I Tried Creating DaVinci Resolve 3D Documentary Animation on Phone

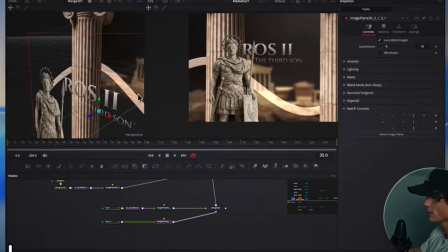0s
So I came across this cool documentary style motion graphics edit, and I thought to myself, why not I give it a try on my phone using the Note Video app.
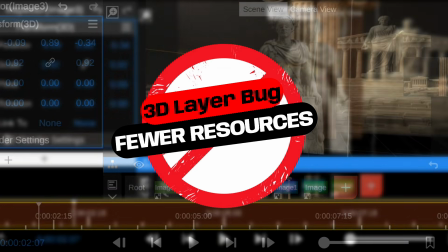7s
At first it looks easy until this finally hit me. And I was like, well, why not I recreate my own terrible version instead?
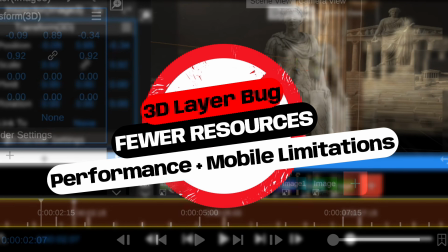14s
And here's what I got.
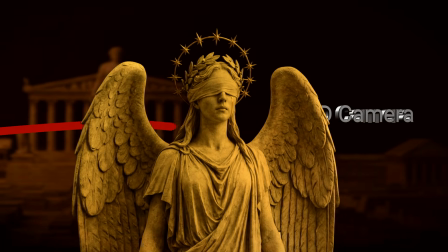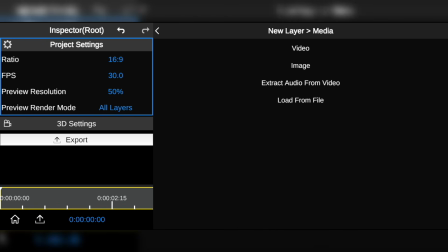23s
So here's how I started. First, I added the background image that looks in form of a temple.
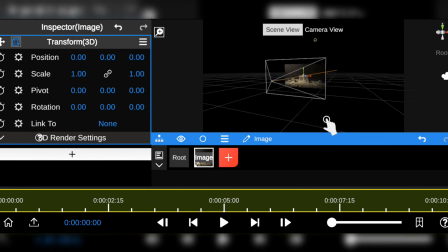28s
I then switched the transform to 3D. This way I could have access to the 3D camera. So I'm going to stretch and adjust the size of the background.
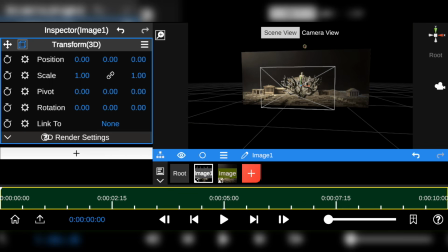36s
And next, I added the tree branch and then transform the layer to 3D. So I'll be using this little monitor over here as a guide to see the camera view.
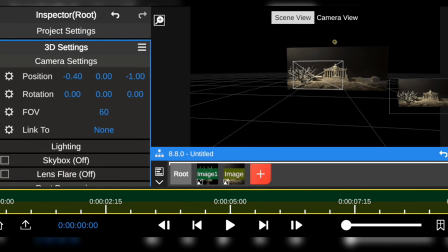44s
And then I'll navigate to 3D settings and adjust the camera position and the field of view to get a close-up shot of the tree.
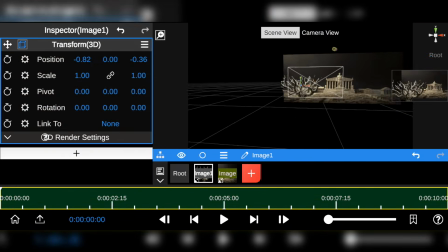50s
And then we adjust the size and position of the rest of the layers to get them aligned with the camera shot.
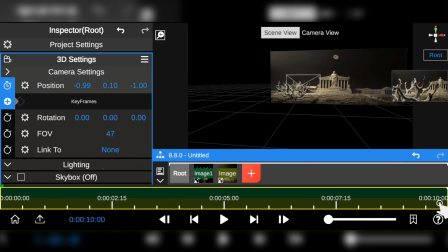55s
And once I'm satisfied with the shot size, I keyframe the camera position to pan to the end of the background layer.
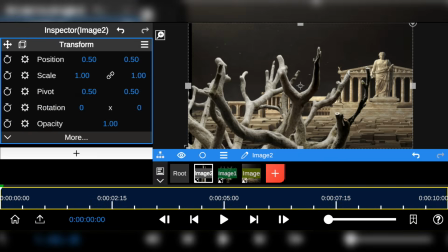61s
And then next, I added the status of the warrior. I follow the same process as earlier.
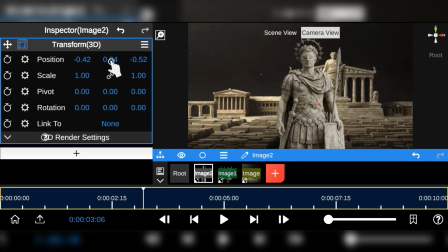65s
I adjust the position and size to properly place it inside the scene. This way the camera pans across it.
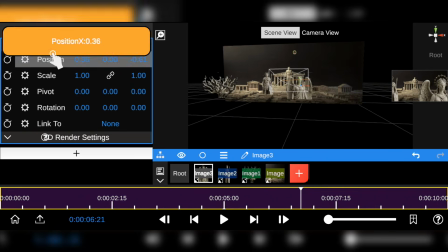73s
So I'm going to be repeating this same process to the rest of the objects I'll be adding to the scene.
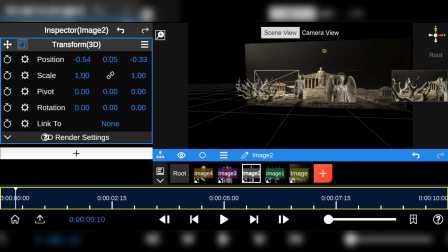77s
And for now, it's as easy as transforming the object to 3D, then properly align and position the object into the scene.
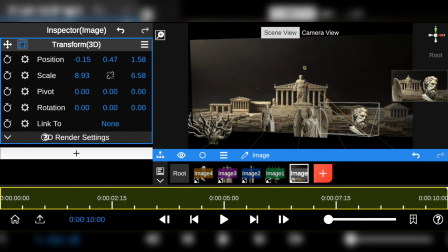83s
So at first, you might want to struggle to achieve a more stable shot, and one of the ways I handled that was to go back and forth to adjust the layers and the 3D camera to sync with the scene.
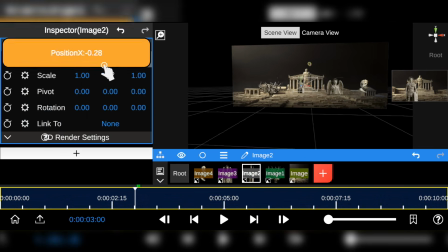92s
And with that, I was able to get the result I wanted.
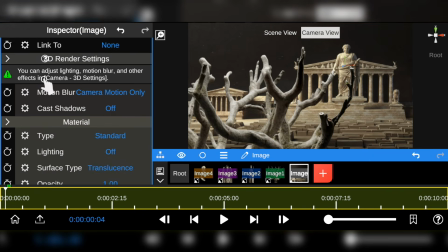98s
So next, I decided to play with the material settings to give the camera a more cinematic lighting to create depth on the surface of the 3D object.
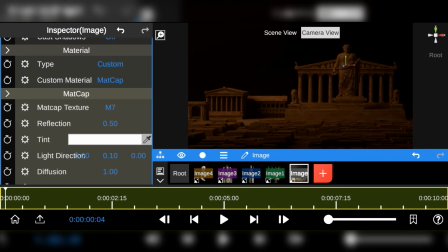105s
By selecting the Matcap as a texture, I can choose how the light interacts with the image, which I find this result way much better compared to the previous look.
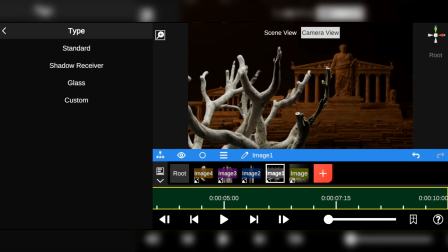113s
So to make the rest of the layers stand out, I'm also going to repeat the same process and change the Matcap to what I feel works best for me.
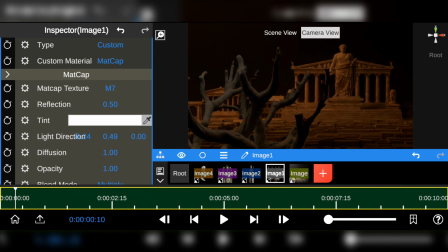120s
And likewise, you have the flexibility to adjust the light direction and the reflection intensity to match the scene lighting.
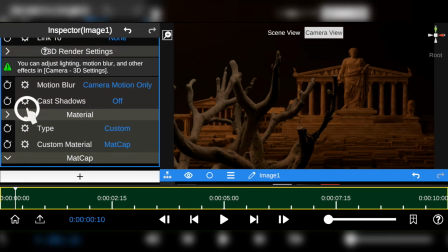126s
So now that you know how I achieve this, I'm also going to quickly do this to the rest of the layers and fast forward to what is important.
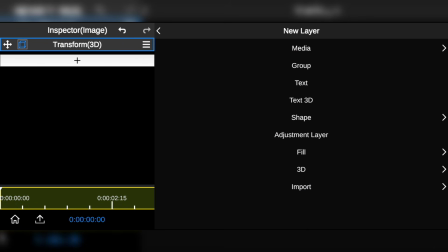133s
So next, I try to distort the atmosphere, and basically that's by creating a fake haze using the gradient layer.
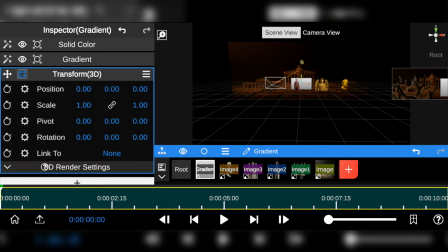139s
I transform the layer to 3D to make it more visible. I then increase the size of the gradient layer to fill the entire scene.
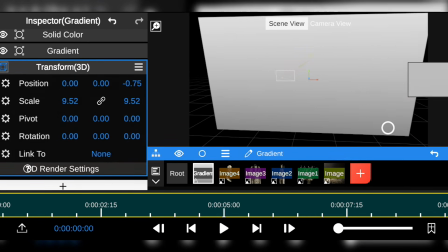145s
This way I could have the noise sit on top of the entire layer. To sell the illusion even better, I change the color to match the scene lighting.
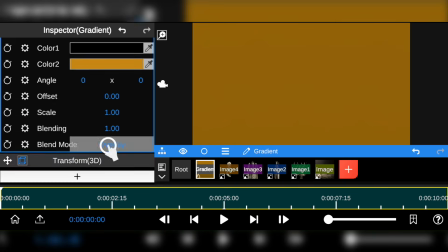152s
And also have it in mind that the layer is now 3D, so we can't just blend the layer using the blend mode.
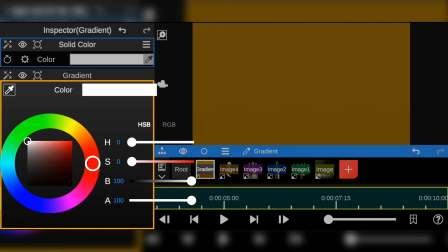156s
Instead, we're going to use a different approach, and that's by reducing the main color alpha value that affects the visibility of the solid color.
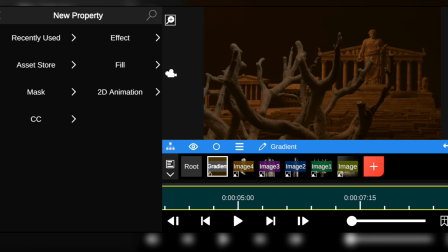163s
And with that, here's a before and after. And next, we are going to add the grain effect to add a bit of noise and texture to the solid layer.
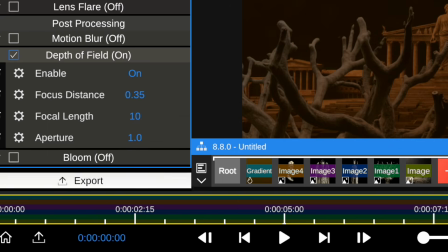175s
So normally my next step would have been to add some depth of field to enhance the look of the scene, but unfortunately Note Video depth of field doesn't really work that well.
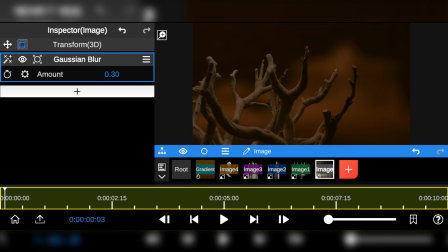183s
So instead I'm going to use the Gaussian Blur to the background to sell the illusion.
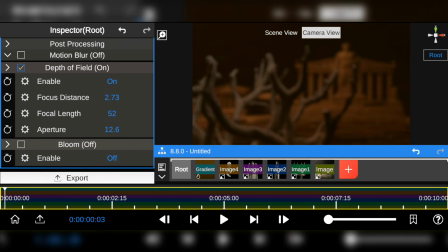189s
Then I return to the depth of field and keyframe the focal length to create that cinematic reveal.
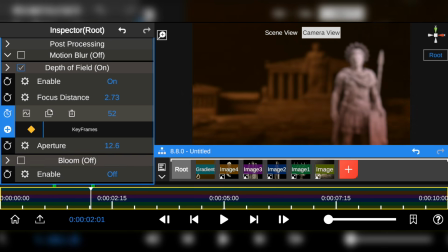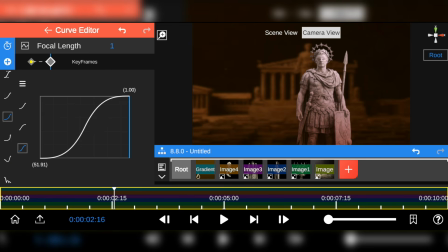202s
Next, I'm going to add the S-curve to both keyframe to ease in the animation.
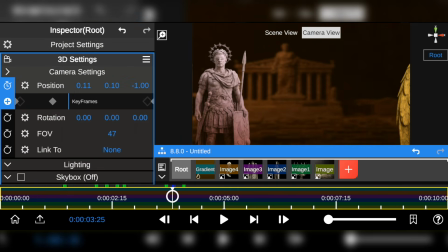209s
I then return to the camera position and add additional keyframes with the S-curve between the keyframes.
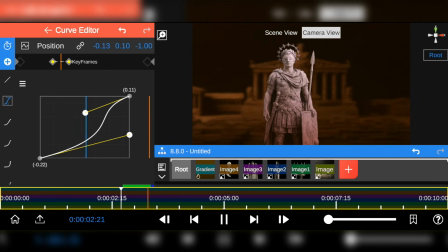214s
And with these, I was able to temporarily stop the camera movement to show the display text.
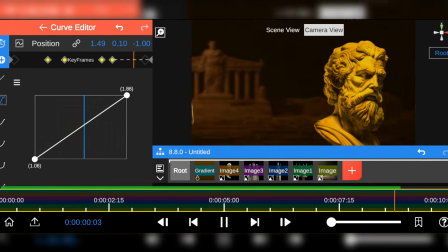222s
So quickly, I'm going to repeat the same steps to the rest of the areas where I'll be adding the text, and that's basically around the object area.
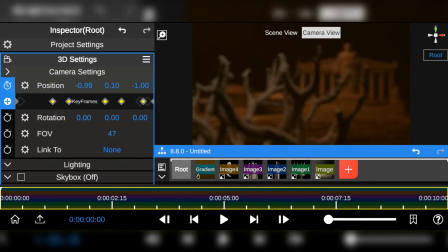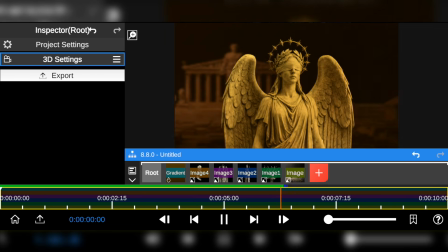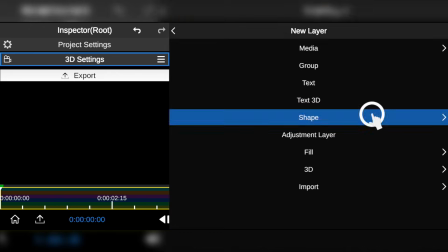239s
So to create that animated line, I added a classic shape and selected the pen tool to draw out the path.